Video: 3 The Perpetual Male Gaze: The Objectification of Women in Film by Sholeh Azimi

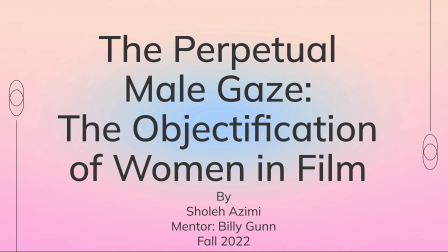0:00 Hi everyone, today in my presentation I will be exploring how the objectification of women is portrayed and reinforced by film. I would like to thank my professor, Billy Gunn, for helping me in my research.
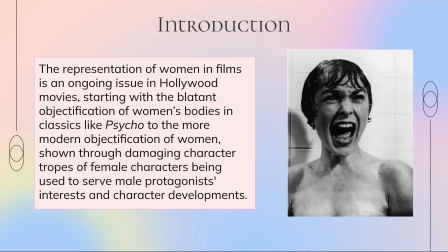0:12 When we were discussing film, it is really important to note how film and society work in a feedback loop. This means that film reflects society values while also being able to influence society. Therefore, it's really important to dissect how certain groups of people are portrayed in films since they have the power to impact society.
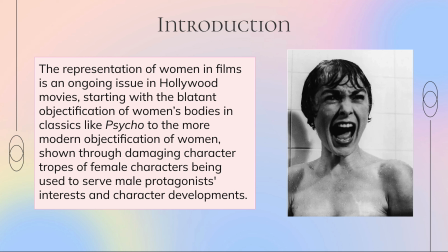0:29 In In my research, I will be exploring how the blatant objectification of female characters is clearly present when analyzing classic Hollywood films through their use of the male gaze. In modern cinema, this objectification has transitioned into something more subtle, yet equally problematic,
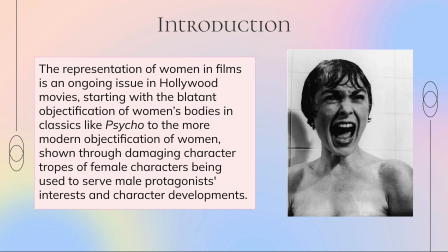0:44 which is including female characters who have an illusion of power and agency in the film, but they are actually just used as ways to serve the male protagonist character development.
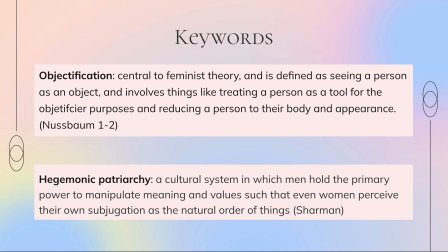0:55 two key words that are important in my research are objectification and hegemonic patriarchy the objectification of women basically means that women are being seen as objects there are lots of ways to objectify someone there's a lot that goes into this theory but i'll be exploring two specific components of it which are how
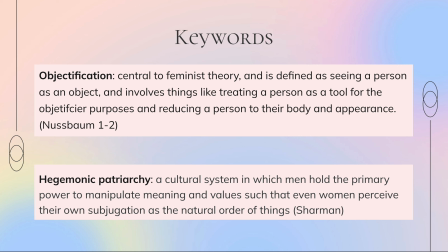1:13 female characters are often reduced to their body and their appearance and they're often reduced to being used as a tool for the male protagonist's character development. This portrayal of women in cinema and this overall objectification of female characters connects to a really large society issue, which is that we live in a hegemonic patriarchy.
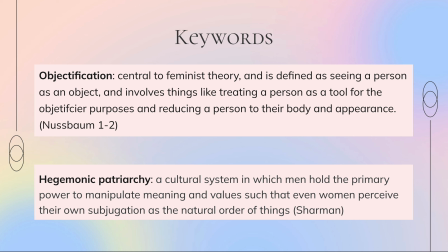1:33 Film is vastly controlled by mostly men who are mostly white, and they have the power to reinforce harmful stereotypes in their film, which therefore reinforces these stereotypes in society as well.
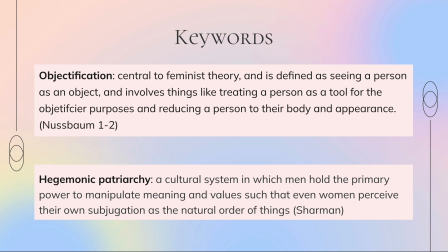1:46 It has gone to the point where they've created a culture that's so normalized that those who are negatively affected by it don't realize it.
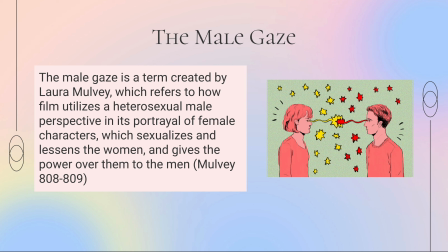1:54 In order to really understand how classic Hollywood films like Psycho blatantly objectify female characters, it's really important to note how the male gaze works and how this plays into Psycho. The male gaze was a term created by Laura Mulvey, who was a revolutionary film theorist and critic.
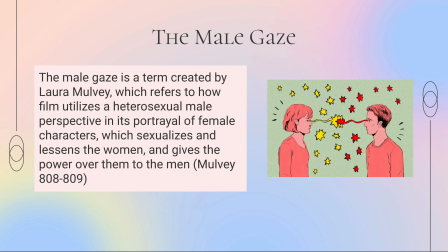2:13 Mulvey argues that society is structured to benefit the patriarchy and film positions women's female characters as only objects for the heterosexual male desire. The male gaze theory states that the camera is never a neutral observer. Instead, it forces all the viewers to assume this heterosexual male point of view.
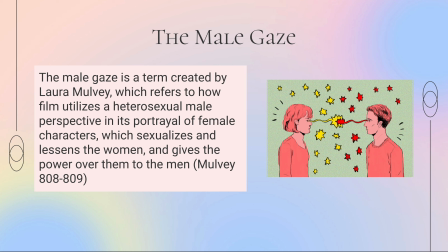2:33 The male gaze portrays women as sexual objects and as passive characters who serve the male protagonist's desires. This causes the audience to identify with the camera that is objectifying the woman and the male protagonist who is also objectifying the characters as they,
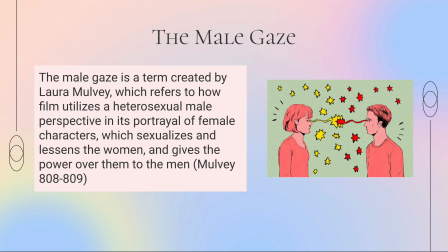2:48 the viewers, also will be objectifying the female characters since they are taking on this role.
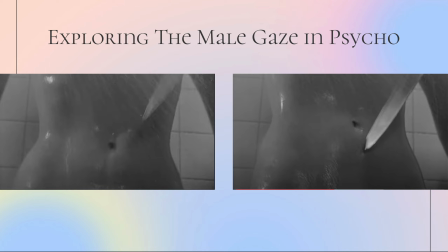2:55 This type of blatant objectification of women can be seen really clearly in Psycho, which is a classic Hollywood film directed by Alfred Hitchcock. These two shots are from the famous shower scene where the main female protagonist, Marian, gets murdered by Norman Bates while she is naked taking a shower at the Bates Motel.
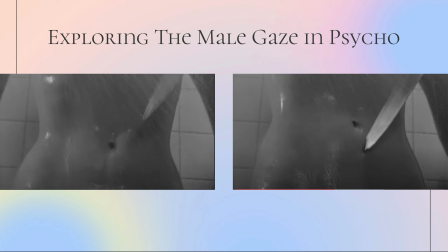3:13 In this shot, we only see the camera focus on Marion's stomach. The camera dismembers her body parts and this is a prime example of how the camera in the film is objectifying Marion and reducing her to only her body parts.
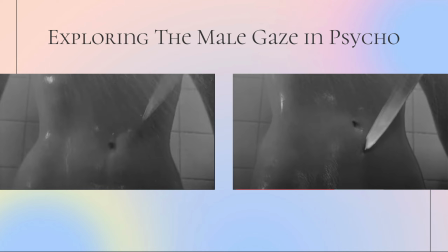3:26 We don't see her head or the rest of her body. It's just a simple shot that cuts off everything else and dismembers her. Even in her death scene, her last scenes in the movie, the scene is catering to the male gaze as Marion is being sexualized and objectified in her last moments.
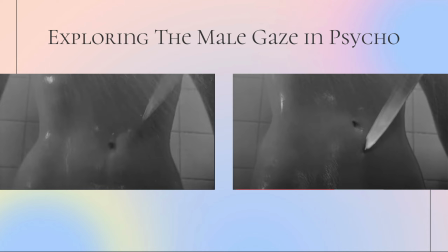3:42 Also, it is later revealed in the film that Norman killed a woman who he was sexually attracted to, meaning that his sexual attraction was the cause of her demise, and she was only a passive object who was receiving this attraction, and yet she ended up being killed.